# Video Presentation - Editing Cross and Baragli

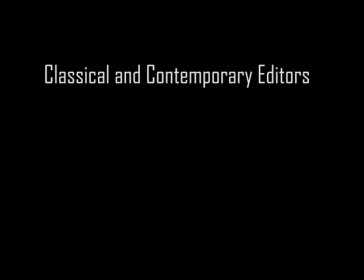(0:00)
In this video presentation, I will be showing two editors, one classical and one contemporary.
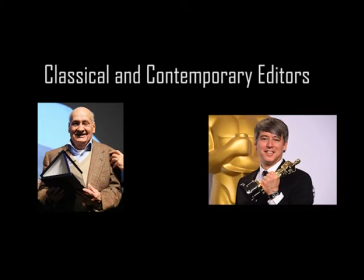(0:06)
These being Nino Barali and Tom Cross. Two completely different types of editors with completely different techniques. But let's first have a history lesson on who these guys are. So let's start with Nino Barali, my classical editor.
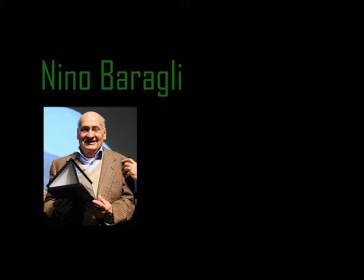(0:23)
Nino Barali was an Italian film editor with more than 200 film credits.
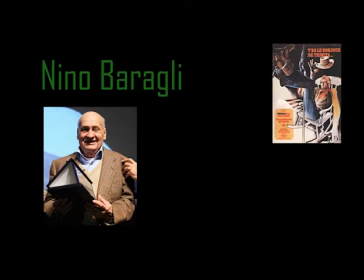(0:28)
These range with films such as Crazy Westerners, Galileo, He and She and many, many more.
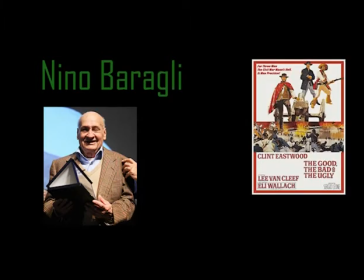(0:35)
But Barali is most well known for The Good, The Bad and The Ugly and Once Upon a Time in the West, both directed by Sergio Leone.
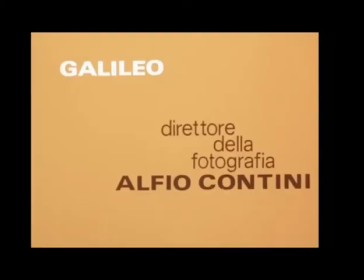(0:44)
I think this is what makes them easiest to compare and easiest to analyse as they're both English spoken films,
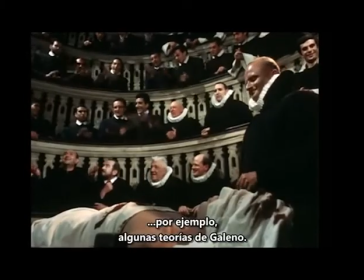(0:50)
as Nino Barali is Italian so a lot of his films are in Italian.
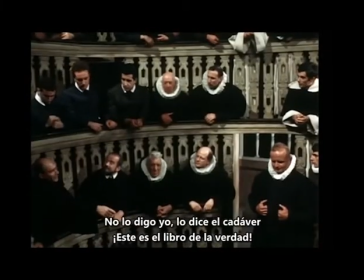(0:56)
Now before I start with Nino Barali, my second editor who is my contemporary editor is Tom Cross.
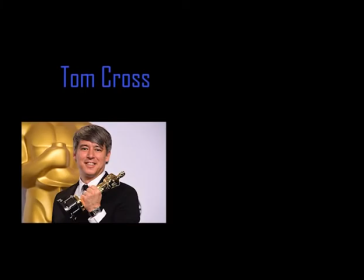(1:03)
Tom Cross is an American television and film editor. He began his career in 1997 as an assistant director contributing to such diverse projects as We Own the Night,
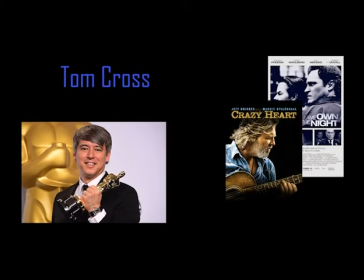(1:15)
Crazy Heart and Primetime Emmy Award winning drama TV series Deadwood.
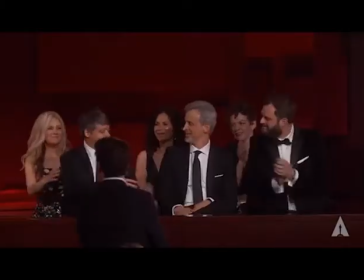(1:21)
He came to worldwide prominence in 2015 when he won the Independent Spirit Award for Best Editing,
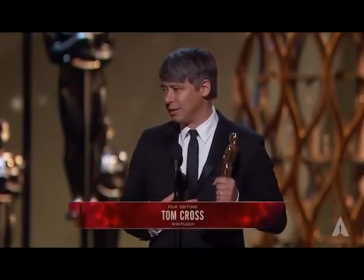(1:28)
a BAFTA Award for Best Editing and an Academy Award for Best Editing, among other honours for his work on the acclaimed film Whiplash.
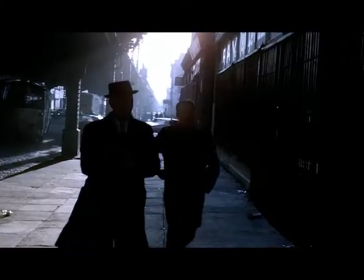(1:37)
He cited that The Wild Bunch and The French Connection are influences on the editing on
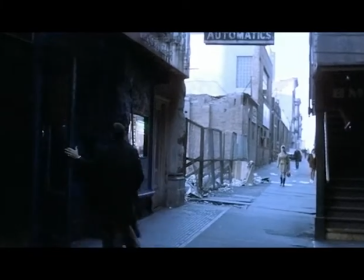(1:44)
this film and reunited with writer-director Damien Chazelle on the musical romantic comedy La La Land.
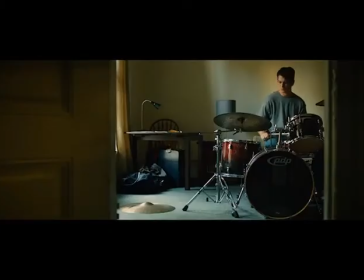(1:52)
It's Whiplash I mainly want to focus on for Tom Cross's editing,
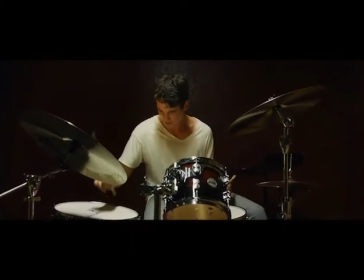(1:56)
as it's one of my personal favourite films and I think it has plenty of editing techniques that I will talk about.
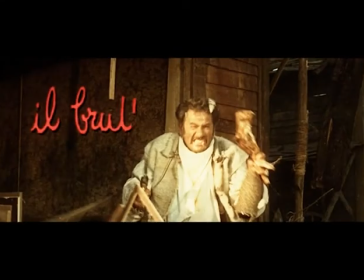(2:02)
Right, so now you know who my key editors are, I'm now going to talk about Nino Barali's editing within Sergio Leone's film The Good, The Bad and the Ugly.
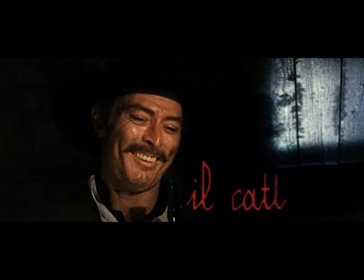(2:11)
This edit is called the mathematical edit. You might ask, why?
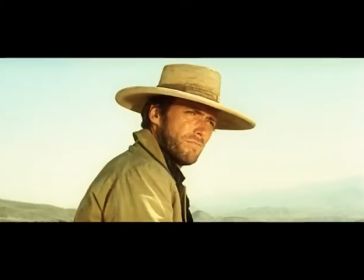(2:16)
Well, within the scene of the film also known as the trio scene this
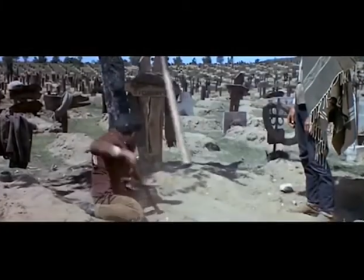(2:22)
puts all three characters in a mexican standoff over some gold in a civil war burial ground now
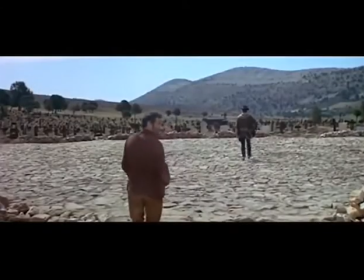(2:30)
this scene is known for being the longest standoff in western cinema as it goes on for two and a half minutes without
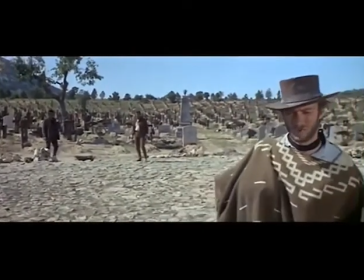(2:35)
any action actually happening but with a fast-paced instrumental playing over to draw suspense
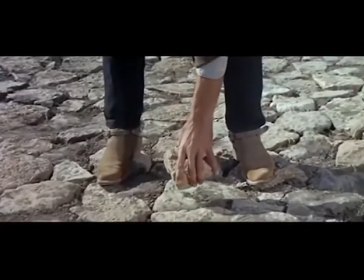(2:41)
which draws me to this scene as how Leonie turns a slow standoff into one of the most suspenseful pieces of art by the power of editing,
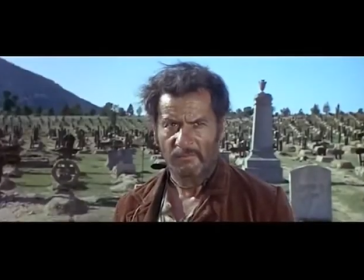(2:49)
which also dives into a deeper meaning. Let's start with how this scene is done, and it starts with a long shot of our characters,
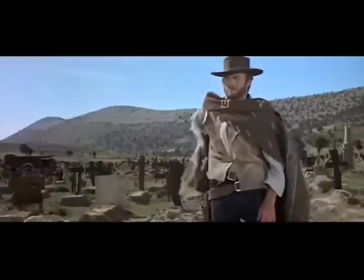(2:57)
and then ends with a long shot of our characters, Angel Eyes being the one who bites the bullet,
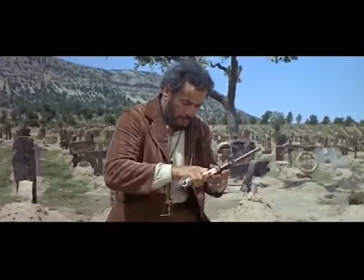(3:03)
and Tuco panicking with an empty gun, but it's about what's filled with the starting shot and the end shot.
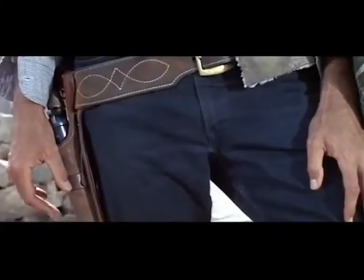(3:10)
This style of editing positions the shots in sequence that will actually reveal how the characters are feeling and how
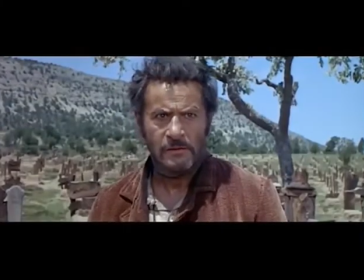(3:17)
Blondie holds the control and how Angel Eyes will lose the standoff revealing him the most which makes him the most on edge.
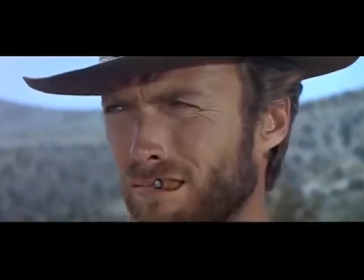(3:25)
The edit usually links pieces and whenever there is a close-up it will follow the character in the direction they are looking so if Angel Eyes
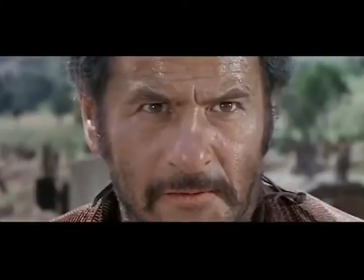(3:32)
were to look at Tuco it would then cut to Tuco but the thing that interests me is the connection between Blondie and Tuco,
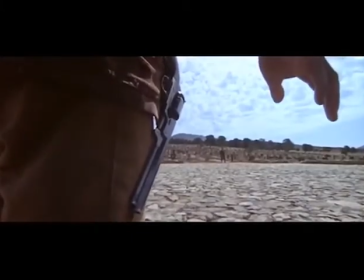(3:39)
as for a moment it keeps going back and forth between the two, setting up Blondie's motive of teaming with Tuco.
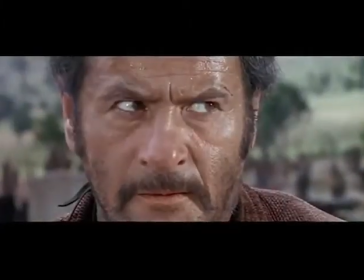(3:47)
This is because Blondie already knows how this fight will end.
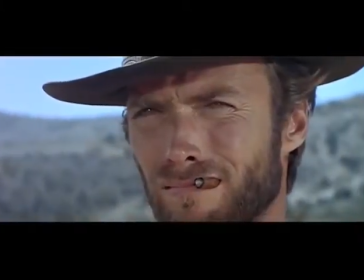(3:51)
He's personally unloaded Tuco's gun so he doesn't have to worry about Tuco.
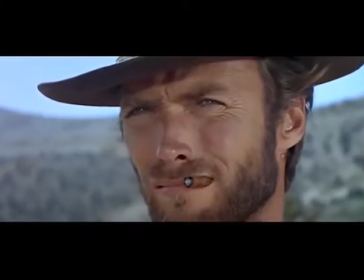(3:57)
I feel like this sets up their little connection and makes them sort of team up against Angel Eyes.
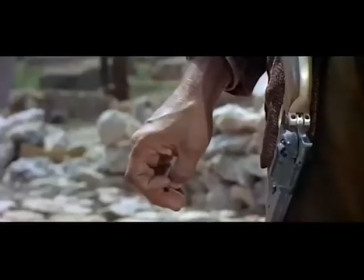(4:04)
Now the reason it has its name is because if you were to place these shots next to each other, you'd see that there is a pattern.
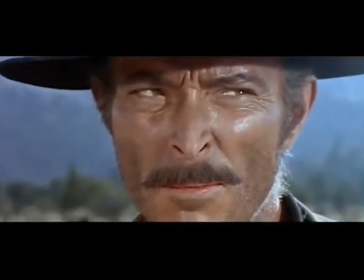(4:11)
This scene ends up having a total of 65 shots, and each one of them serves a purpose.
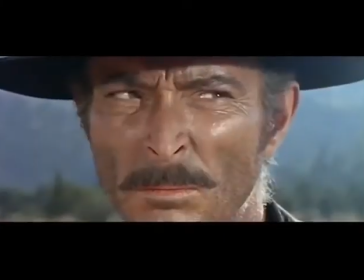(4:17)
The scene features three characters, so each shot will be with one of them. So how many permutations of the three characters are there?
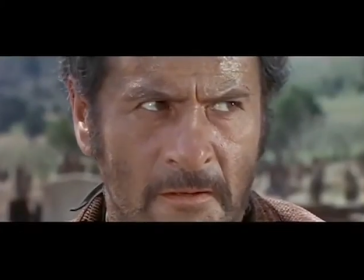(4:25)
Ultimately, there are 25 shots in this scene, which can be arranged in different orders.
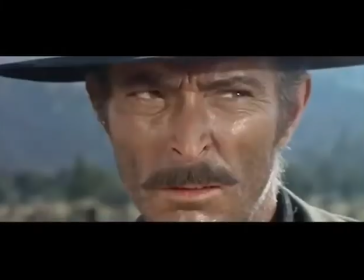(4:30)
Over the next 25 shots, Leona uses editing, so foreshadowing gives us an insight of what the characters are thinking.
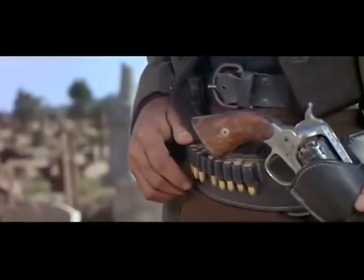(4:37)
Each character receives their own amount of shots. Blondie takes 7 out of 25 shots in the scene.
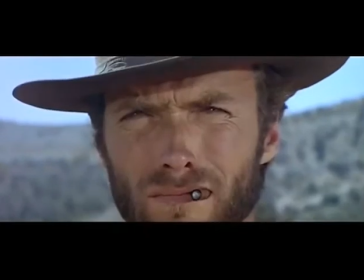(4:44)
We know that he knows how this will end, and he doesn't have to worry about Tuco because he has personally unloaded his gun.
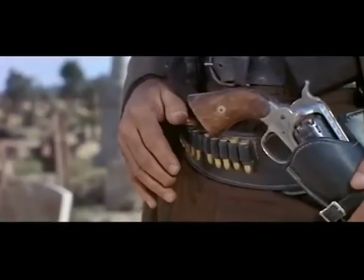(4:50)
However, Blondie also has to make sure Angel Eyes doesn't shoot Tuco, as Tuco doesn't even know his gun is empty.
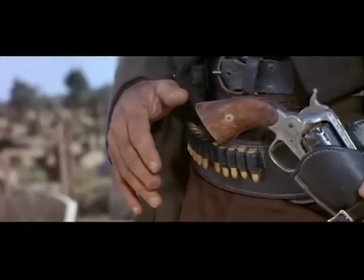(4:57)
He is lost and cannot find a strategy to this fight.
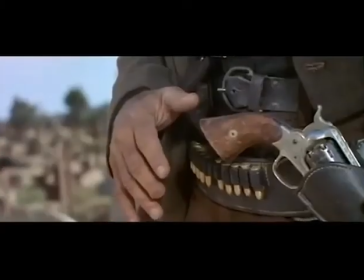(4:59)
His eyes shift fast back and forth, he also gets 7 out of 25 shots, as if setting him up equal to with Blumby.
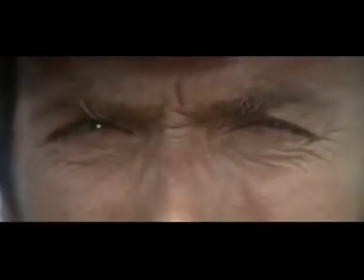(5:07)
And as we know, Angel Eyes is facing Christ, the odds aren't in his favour,
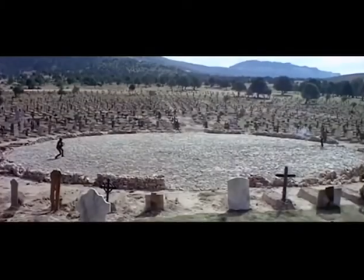(5:12)
and he gets a total of 11 out of 25 shots, as he tries to figure out who to shoot first.
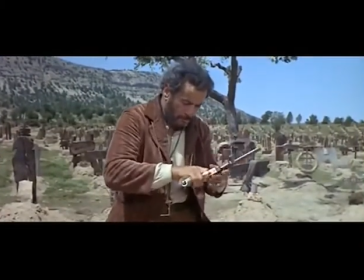(5:18)
He gets more shots than the others, as his conflict is more significant.
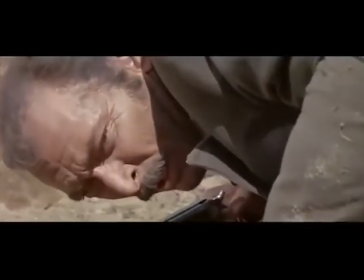(5:22)
He realises that the standoff choice to draw is his to make, as the odds are not in his favour, which make it his fight to lose.
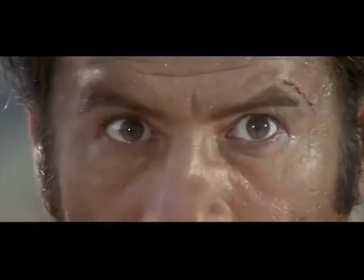(5:31)
This is why we see more shots of him reaching for his gun than anyone else.
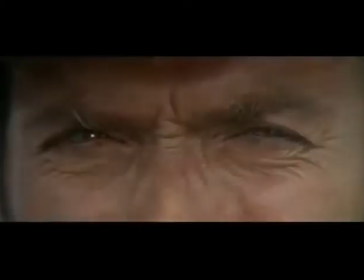(5:34)
Along with the music, this scene gets incredibly faster, which comes to an end with the final long shot.
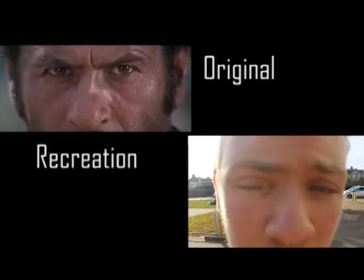(5:40)
I personally recreated this scene, but as it's too long to show here, here's a brief clip of my gunless, unenthusiastic friends.
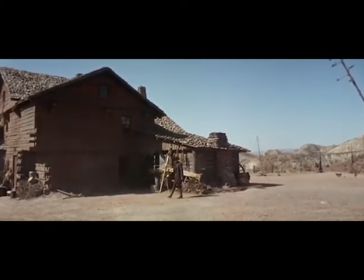(5:53)
I want to show this final duel scene as a way to show continuity editing.
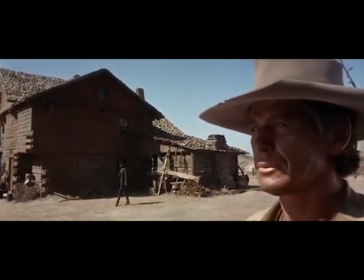(5:58)
In this scene we see two characters, Harmonica who is the hero in this story,
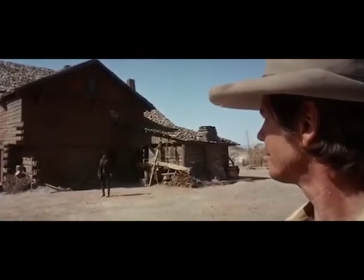(6:04)
seeking revenge on our other character Frank, who is a cold-hearted outlaw who killed his older brother in the past.
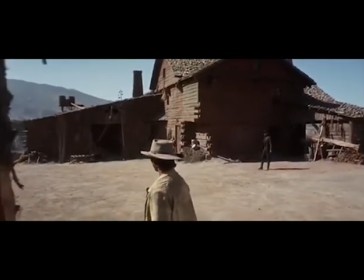(6:10)
This film is obviously once upon a time in the West. In this scene we get another long standoff with triumphant music playing as Frank moves into place.
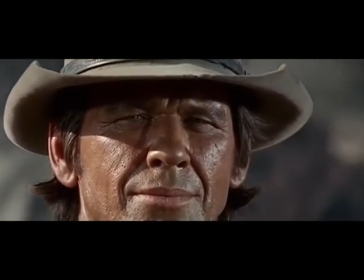(6:19)
It's after they stop getting into position we are finally revealed why Harmonica wants revenge on Frank and it zooms to a close-up of his face.
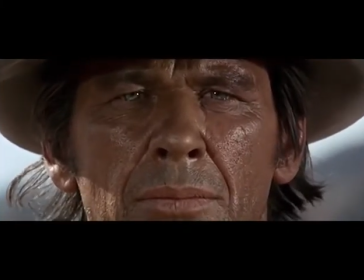(6:28)
And this scene offers us a whole character arc with a silent scene which indicates what's going on in Harmonica's mind. The shot then cuts to a younger Frank who is walking towards the shot.
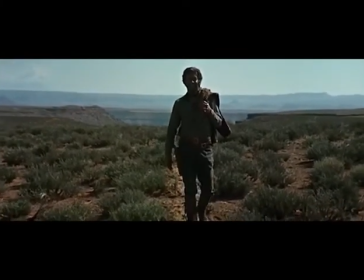(6:39)
He again does another pull into Harmonica's eyes which sets up where our characters were positioned in the past.
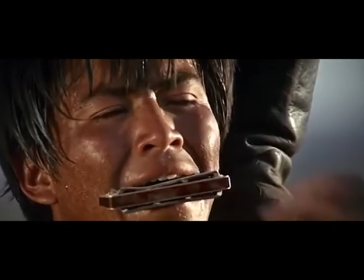(6:46)
This gets edited into a match card of his eyes and the harmonica being placed into his mouth.
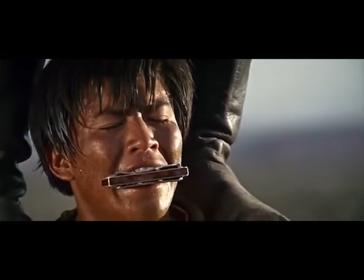(6:52)
The whole crane pool suddenly shows all the ways Frank has victimised harmonica in the past.
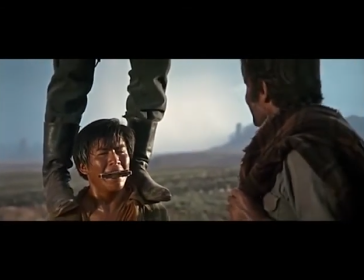(6:58)
This scene is scripted with no speaking and forces us to understand the scene through its music.
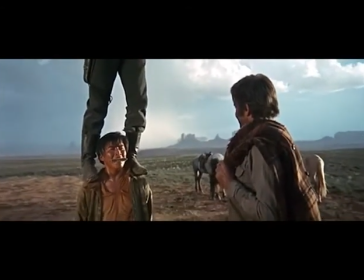(7:04)
The pacing of the editing also quickens with the music.
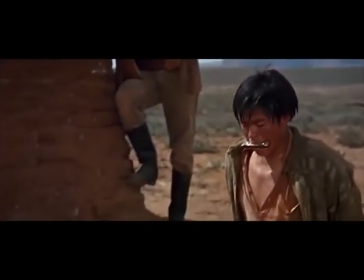(7:07)
Leone chooses to have the speaking in this shot as he only wants to show the scene in pure cinematic joy and then as younger harmonica falls
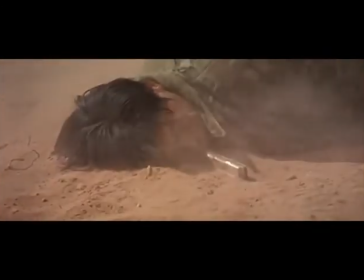(7:15)
the camera cuts back to the shootout and in a brief quick shot the duel is over with frank being shot scene also ends with frank on the
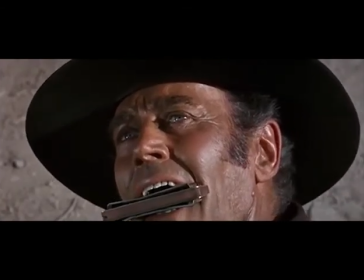(7:23)
ground matching the previous shot with harmonica on the ground showing who is now in power of the two all right now i've explored two techniques with barali i'm now going to explore tom cross's techniques but this time only with one film Whiplash.
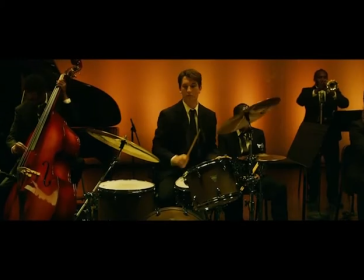(7:43)
Whiplash always comes to interest when editing as Tom Cross has won awards for his work in editing for the film. But I'm interested in two techniques for this film which are quick cuts and power edits.
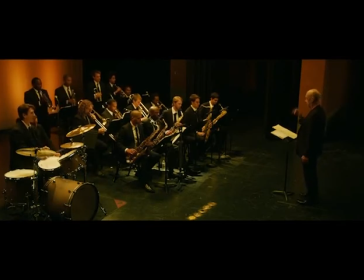(7:55)
We'll start with the quick cuts. I want to show this one scene in particular.
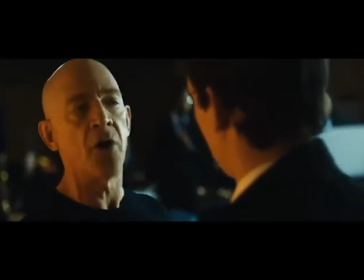(8:00)
So Andrew our protagonist is late to Fletcher's upcoming show and he has forgotten his drumsticks,
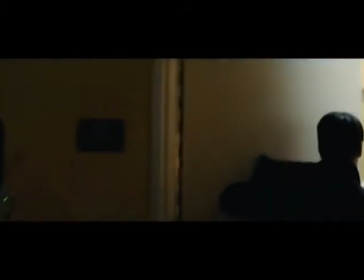(8:07)
so Andrew has to rush to get them as the scene plays out.